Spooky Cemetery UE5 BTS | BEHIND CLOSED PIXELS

I had planned for 3 different model types: fences, headstones, and a full skeleton. I managed to create all 3 types of models at varying poly counts and texture fidelity based on how each asset would be used in the scene.
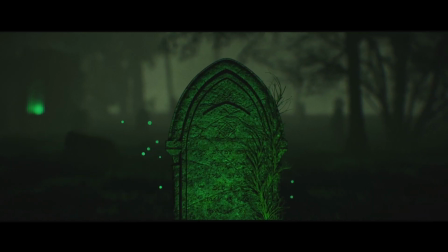The highest poly of the assets is the focal point of the scene, the headstone.
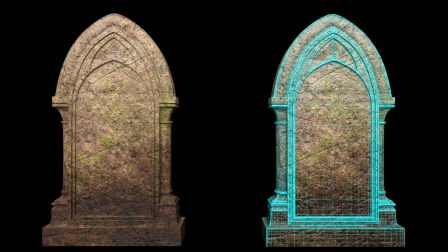I modeled this headstone in Maya using subdivision poly modeling and textured in Substance Painter. The other headstone is intentionally very low poly and untextured, as it's only intended to be used silhouetted in the background of the scene.
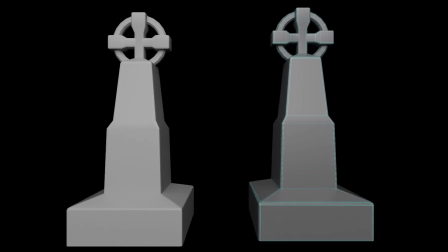I modeled this again using polymodeling and Boolean workflow. These were scattered at various angles and distances along the landscape using the foliage system.
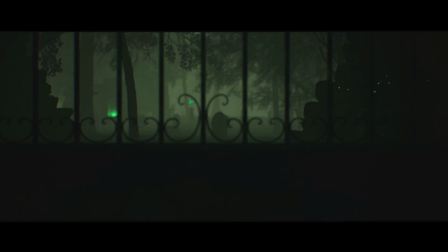The next asset I created was this ornate fence and a low stone wall.
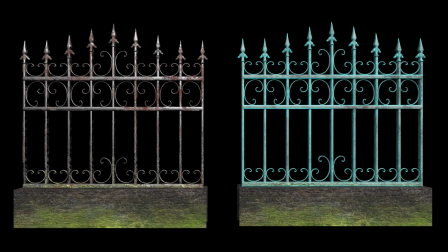This would be in the foreground and use extremely close to the camera, so it too has detailed texturing, modeled in Maya using subdivision workflow.
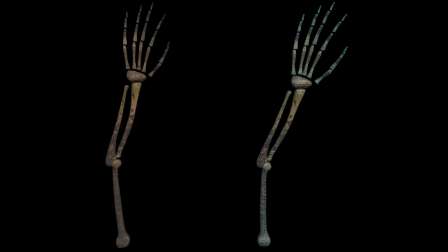The last model I created was this skeleton arm, Originally, I wanted to create a full skeleton, as I mentioned, rigged and animated, but as it turns out, there's a lot of bones in the human body, and it quickly started to spiral out of scope for the time frame I was locked to. I pivoted to only modeling a low poly bone arm, which allowed me to spend more time on the sound effects later at the cost of the animation here looking just a little bit stiff. I'm not going to talk about every aspect of my sequencer animations here, but there are some interesting topics to mention.
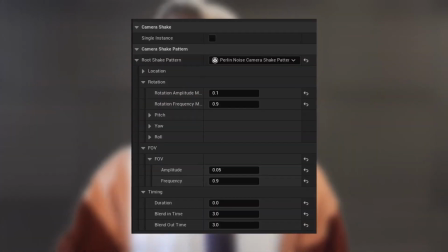First of all, camera shake was created using the following settings and animated using keyframes.
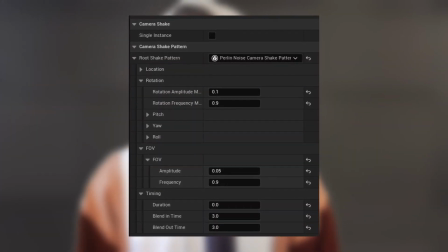I found that the purlin noise gave me the most natural looking wobbles, and that the fade in and out times needed to be relatively low for the number of frames I had in my total sequence. Additionally, as I mentioned, I pivoted away from a full animated skeleton, so to save time and to make life easy, I instead keyframed the arm to pop out of the ground using its transform properties, and adjusted the camera as needed to make sure it was somewhat believable.
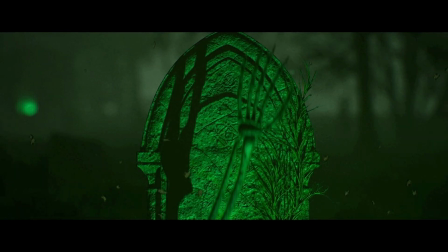It certainly isn't perfect, and I think the fact that it's only on screen for a quarter of a second helps sell the bit.
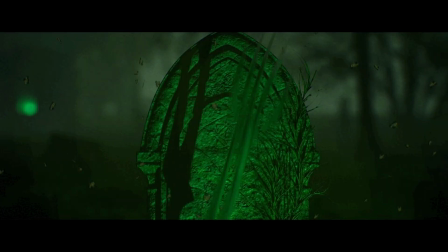As you can see, it doesn't just snap out of the ground and lock into place. I hope to make the static mesh feel more alive, so I made adjustments using the sequencer curves to make sure the keyframes didn't feel too sterile.
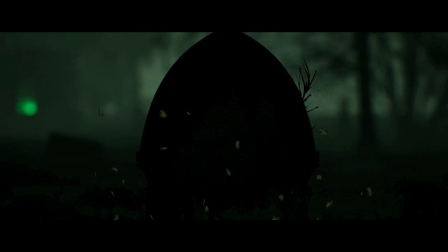Additionally, you can see the particle effect for a blast of dirt as the bones leave the earth. I did this with two emitter types in a Niagara system. One was a directional burst and the other was a confetti emitter.
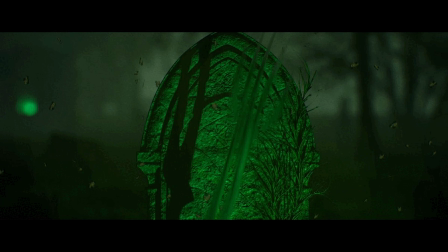I used the confetti for the larger pieces and the directional burst for transparent clouds. Both utilized 2D sprites. While we're on the topic of custom particle effects, the ghost orb was also animated using the sequencer. Normally, to move an object along a path like that, you might make that object the child of a spline and animate its position along the length of a spline, but that's too complicated and I just needed this done fast, so instead I just used a second camera rig rail.
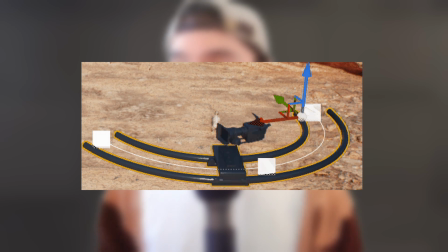A camera rig rail's purpose is to move a camera around the scene,
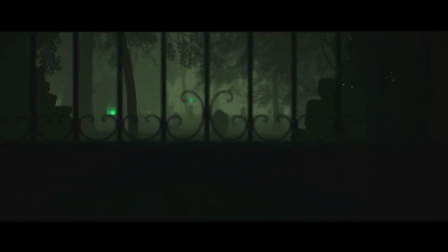so there's nothing stopping you from just placing any old actor on your camera rig rail and moving it the same way. Unlike a real rig rail, Unreal's rails can be bent and manipulated to any shape, as well as hidden from the scene.
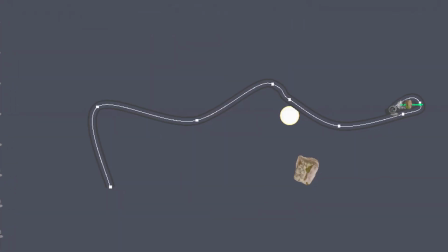So I was able to make a winding, floating path that my ghost orb could animate along, using the automatic drive modes of the rig rails. With the sequence complete, it was time to populate the scene with the full set of assets that I had made and fill out the landscape with more foliage.
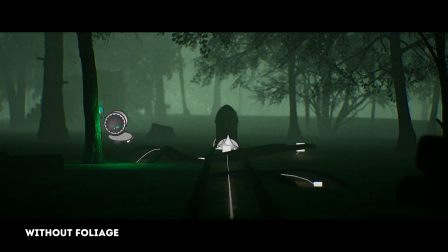Once again, I used the Megascan's European Asset Pack. I used grasses, twigs, stones, stumps, boulders, and all that good stuff to make my scene feel as woodsy as possible without really cluttering the sequence that I had started with.
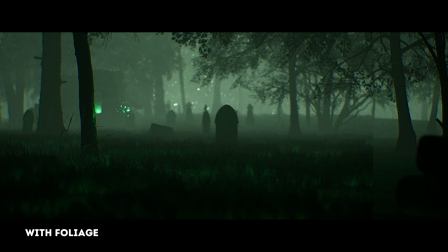Doing this in as late a stage as I did allowed my scene to not be too busy while I was working earlier on. It also kept my editor performance up and allowed me to intentionally choose artistically beneficial foliage, as I was confident that the rest of my scene wouldn't be significantly changing from this point on. I rendered my frames through the sequence renderer in Unreal as an image sequence of JPEGs with 8-bit color depth, and all 1080 frames were sent to DaVinci Resolve for the final step.